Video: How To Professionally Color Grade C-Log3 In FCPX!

Hey guys, welcome back. It's Matt here. And today I'm gonna be showing you every little step that goes into my color processing in terms of, you know, color grading my footage. Now, I live in Scotland and the weather's always terrible. It's always super rainy and not very nice. So the fact that it's beautiful today and there's not even a cloud in the sky is completely unheard of. So I thought, let's make use of this weather. I'll capture some nice B-roll shots. I am using the Canon R6.
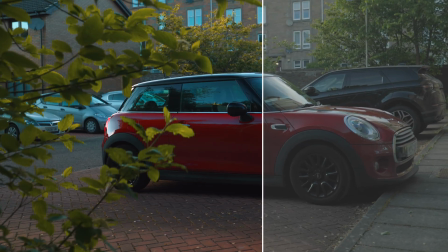And I'm recording in C-Log3, so it's a flat color profile. It brings down your highlights, it brings up your shadows, it gives you kind of a whitewashed image. Now mainly I will be focusing on the C-Log3 because I have actually done a color grade video for drone footage specifically, so if you would like to check that out, there'll be a card or a link down below. But let's just go ahead and shoot some really nice B-roll shots. I'll show you them, and then afterwards I'll show you exactly how I edited them. So let's go ahead and jump straight into it.
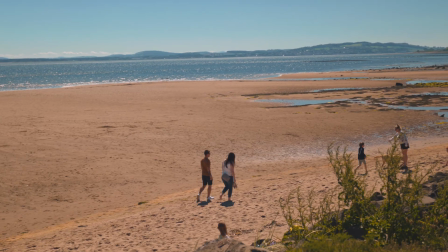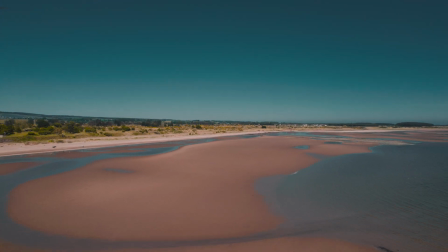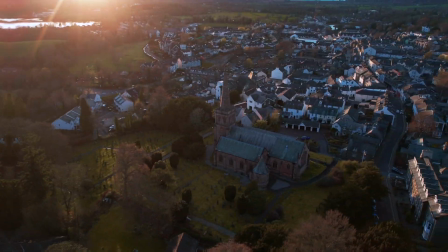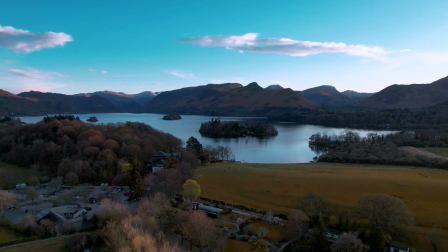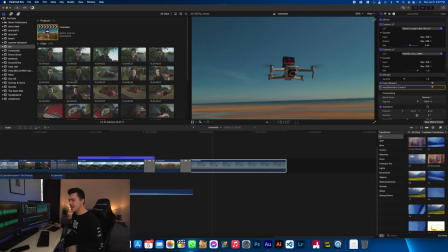Okay, so now we're on my editor. This is Final Cut Pro. As you can see, this is some footage that I captured of my drone flying, which was actually in that sort of cinematic sequence I did. And this is what it looked like before. So before and after.
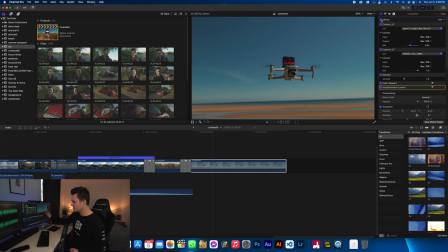So as you can see, a little bit more contrast on the shadows of the drone. Colors are brought up, but they don't look too oversaturated. And there's also kind of this nice warmth running throughout the image. So let's go ahead and delete all these presets. And we're gonna start from scratch. Oh, it kills me to do that. So the first thing I always apply is a LUT.
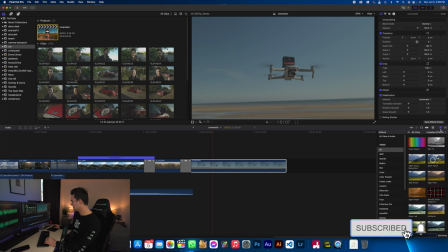So go down into your little filter effect section down here, search for LUT,
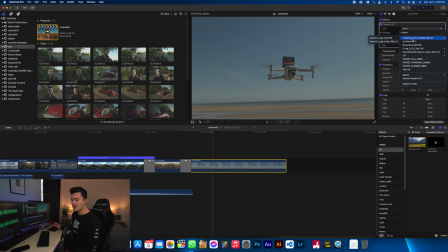drag on a LUT, and then up here on the dropdown, you're gonna wanna apply this one right here, which is the Canon C-Log3 to Rec 709. I will leave it linked down below. You can just go ahead and download it. And then you need to go ahead and click choose custom LUT.
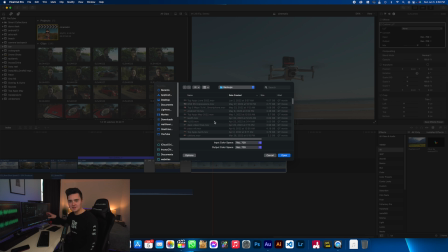Then you need to go ahead and find wherever the file is that you downloaded, select it, and it should import into Final Cut.
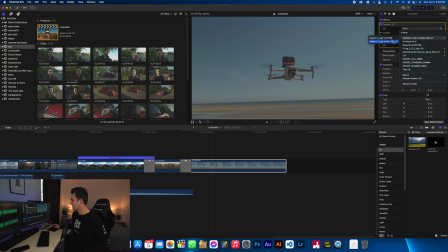Okay, so now let's go ahead and apply it. So here we go. And boom, as you can see, the colors are now there. It's brought up from this gray whitewashed image into something a little bit more usable. So let's go ahead and apply another custom LUT.
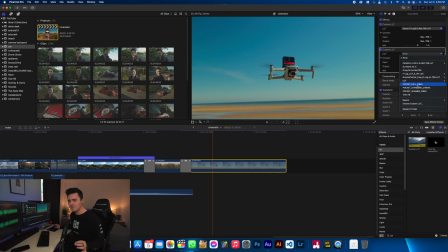I always apply this one right here, the Pocket Fall Vibes. It just gives it that like oomph, the cinematic kind of look.
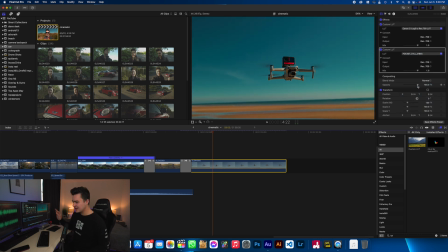So as you can see, it darkens it a tad as well. And then we're gonna maybe scale back just a little bit the Canon LUT we have up there. And then let's go ahead, click up here. We're gonna open up the color wheels. You can also click here, click new color wheel.
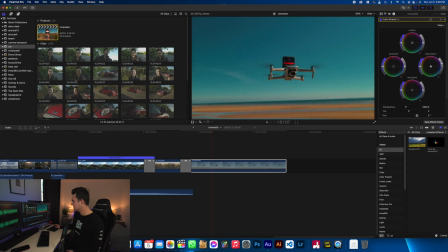And then we're gonna go ahead and adjust this. So let's bring up the highlights so we can see the drone and we can see the sky and the beach a little bit more. And then let's bring up the shadows a touch and then bring down those midtones.
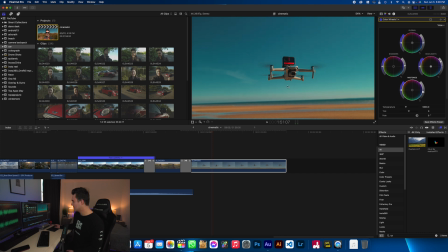So now we still have this kind of yellowish tint on the drone. I'm gonna actually bring up the shadows a tiny bit more. And then we're gonna go ahead and actually open up a hue and saturation curve.
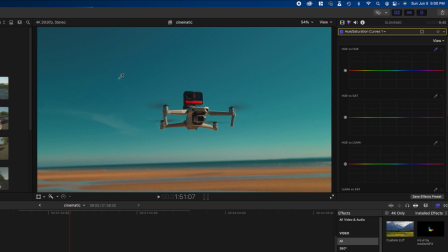So now we're gonna adjust the hues. So if you click this little droplet thing up here, click on the sky, you can now go ahead and adjust the type of blue in the sky. So we're gonna make sure it looks a little bit turquoise, a little bit summery. And then we're gonna select the beach.
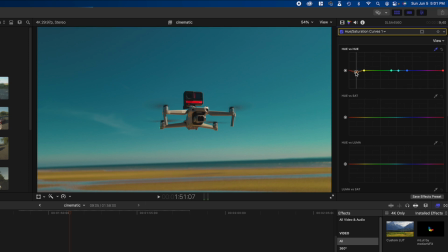And then we're gonna adjust the sand color to make it a little bit more orangey than it was before.
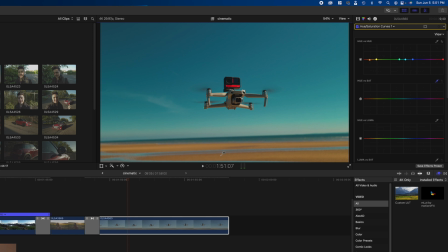And now I'm gonna adjust the saturation. So I'm gonna go ahead and choose the sand, bring the saturation down a touch, select the sky, bring the saturation down a touch as well.